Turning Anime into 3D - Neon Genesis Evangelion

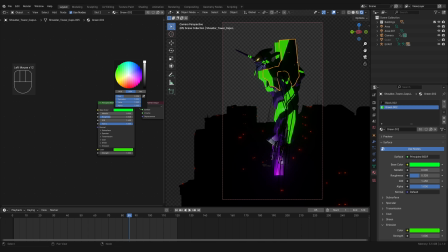(4:19)
adds a cool glow to everything else being dark this kicks off the lighting
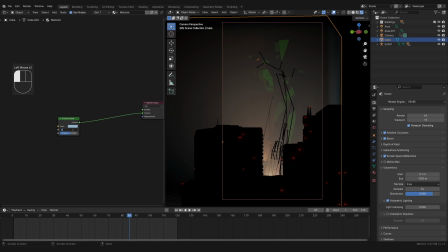(4:23)
and environment work i get the volume to look nice and foggy and soft
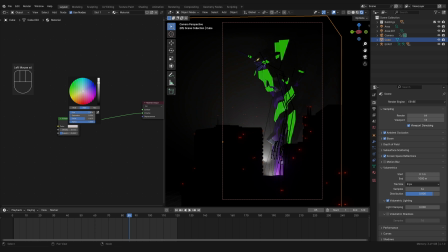(4:28)
between the buildings especially which adds this sense of scale i start giving
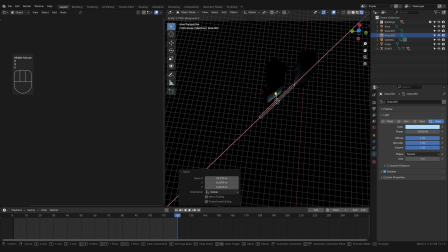(4:33)
each building its own area light for up lighting each building having its own
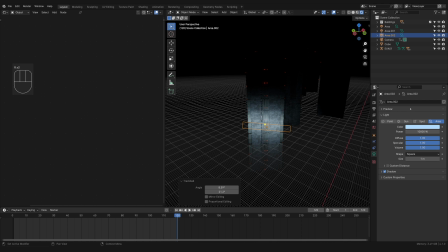(4:38)
light is also important for something i made note of in my last video which was using light and dark areas to create layers so the
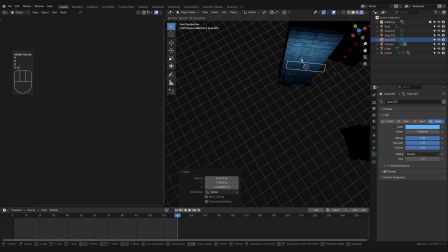(4:48)
light from the bottom of the building makes the top of the building dark which
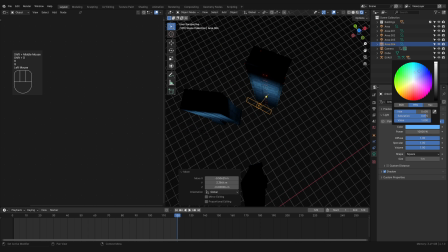(4:53)
is silhouetted against the light from the building behind it and so on this
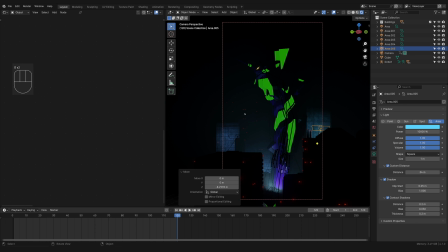(4:57)
was the overall lighting direction i was working with for the whole scene for the background elements like the distant hills and sky i
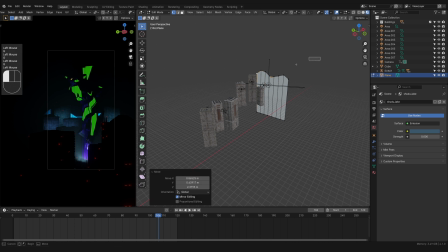(5:06)
had a couple ideas and for the hills i ended up just using a single plane with the shape of some really basic hills at the top.
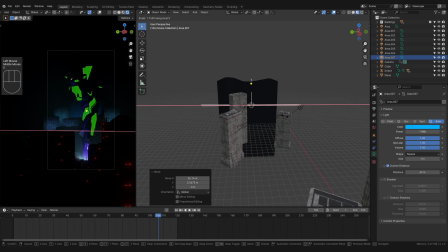(5:14)
I wanted to uplight it, but it felt too flat and like, I don't know, kind of simple and easy.
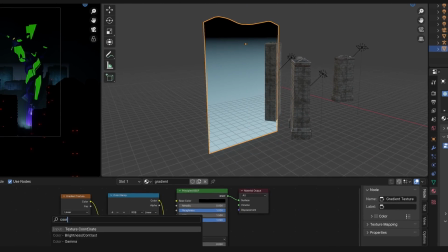(5:21)
So instead, I went with a much more complicated and time-consuming method that I was less familiar with, just to get the same result. Classic ego artist bullshit. Anyway, so for the sky, it was a pretty simple shader node setup.
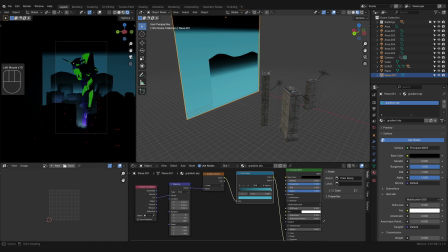(5:40)
I went with a linear gradient, kind of like just duplicating the same thing I had for the hills, but with a light blue at the bottom and a dark green at the top. And then I wanted some of these faint wispy clouds over top of everything.
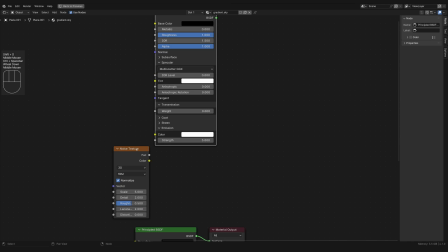(5:53)
So to do that, I combined two principled BSDF textures.
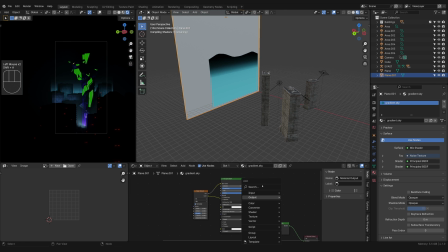(5:58)
One was controlling the gradient and the other one was providing the noise texture for the clouds.
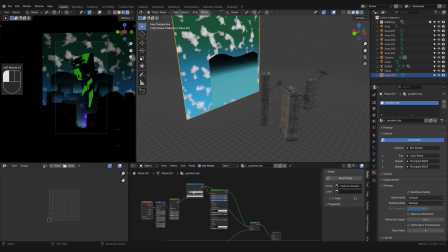(6:03)
I also used the noise texture as the factor in the mixed shader node
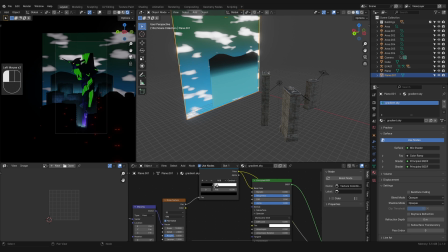(6:08)
so that only the white parts would show up and everything else would be masked out.
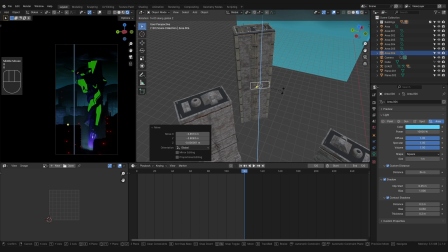(6:14)
Once I had all the elements, like I said, to like 80%, the rest of the time was spent on making minor adjustments to lighting,
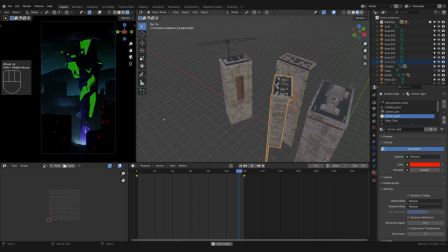(6:22)
to composition, to colors, and making everything look good for the camera. I wanted the Ava to have really good uplighting.
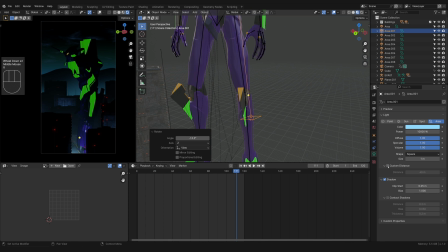(6:29)
I wanted some parts to stay in shadow, but some parts to be lit up. So kind of playing with the lighting there, duplicating some parts, making some light elements area light versus point light, all these kinds of things.
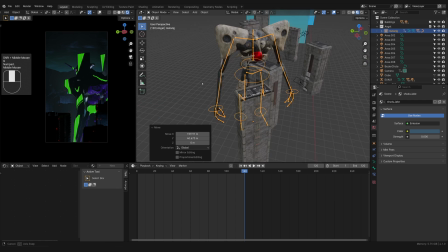(6:42)
Then at one point, I tested having some of the angels in the scene.
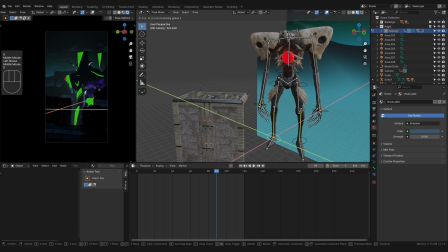(6:47)
I won't even try to pronounce this one's name. Satchel? Satchel?
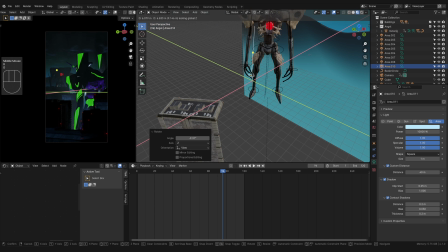(6:54)
I don't know. i'm not i don't i must have missed that part when they pronounced it although it looks freaking awesome god
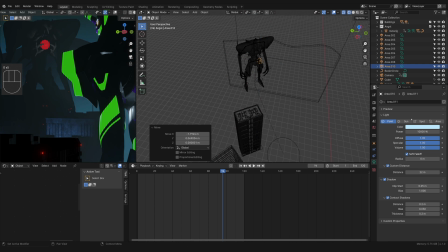(7:02)
it looks so sick and i really wanted to have them in but then i thought like let's make this a series let's make two or three more renders and in those
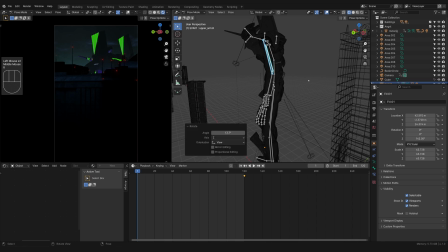(7:10)
we'll introduce this second character it didn't work for this one because it felt too crowded and i noticed myself start to gravitate towards
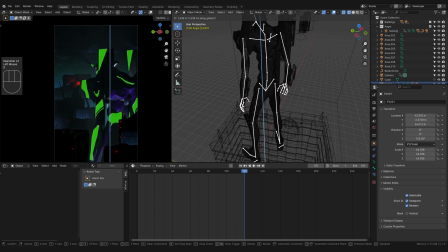(7:18)
making it work which risked just changing the entire scene so i left them out for this render but i definitely plan on including him in the next one uh by
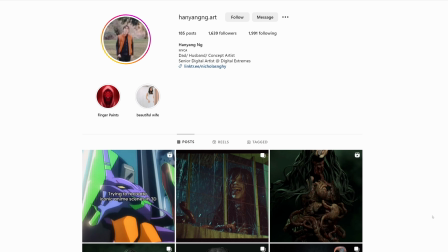(7:27)
the way i want to give a shout out to hanyang i hope i'm pronouncing that correctly dude i'm sorry if i'm butchering your name uh trust me i
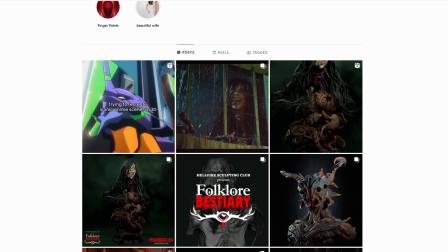(7:35)
know what that feels like so he is the person that i'm essentially doing this collaboration with so he went straight into making the angel model
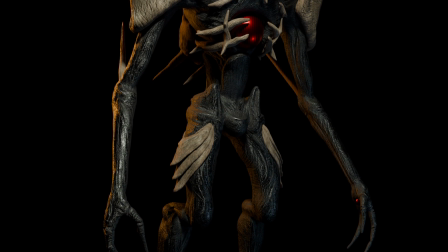(7:43)
uh textured it rigged it everything like that he even went out of his way to rig the ava model that i had which was previously unrigged So, you know, just what a, you know,
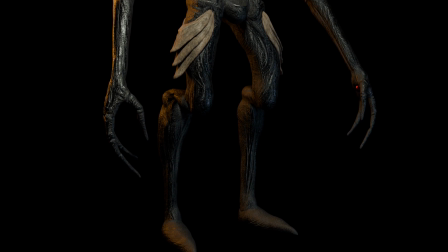(7:51)
what a nice and talented and handsome guy. This guy's awesome. Definitely follow him. He's super, he's a concept artist.
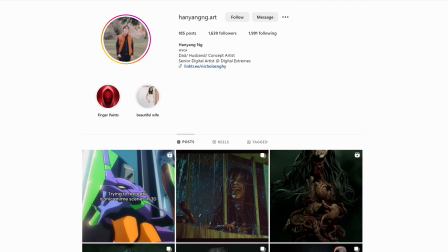(7:57)
He's awesome. Just, you should be following him if you're not already.
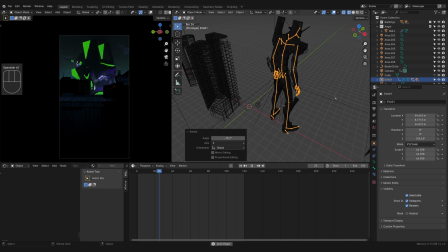(7:59)
I really wanted the two of them to work in this one scene because having it adds so much room for story and it just makes me really excited for this collab,
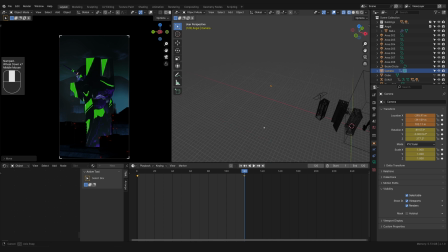(8:08)
but it just ended up not working for this specific shot.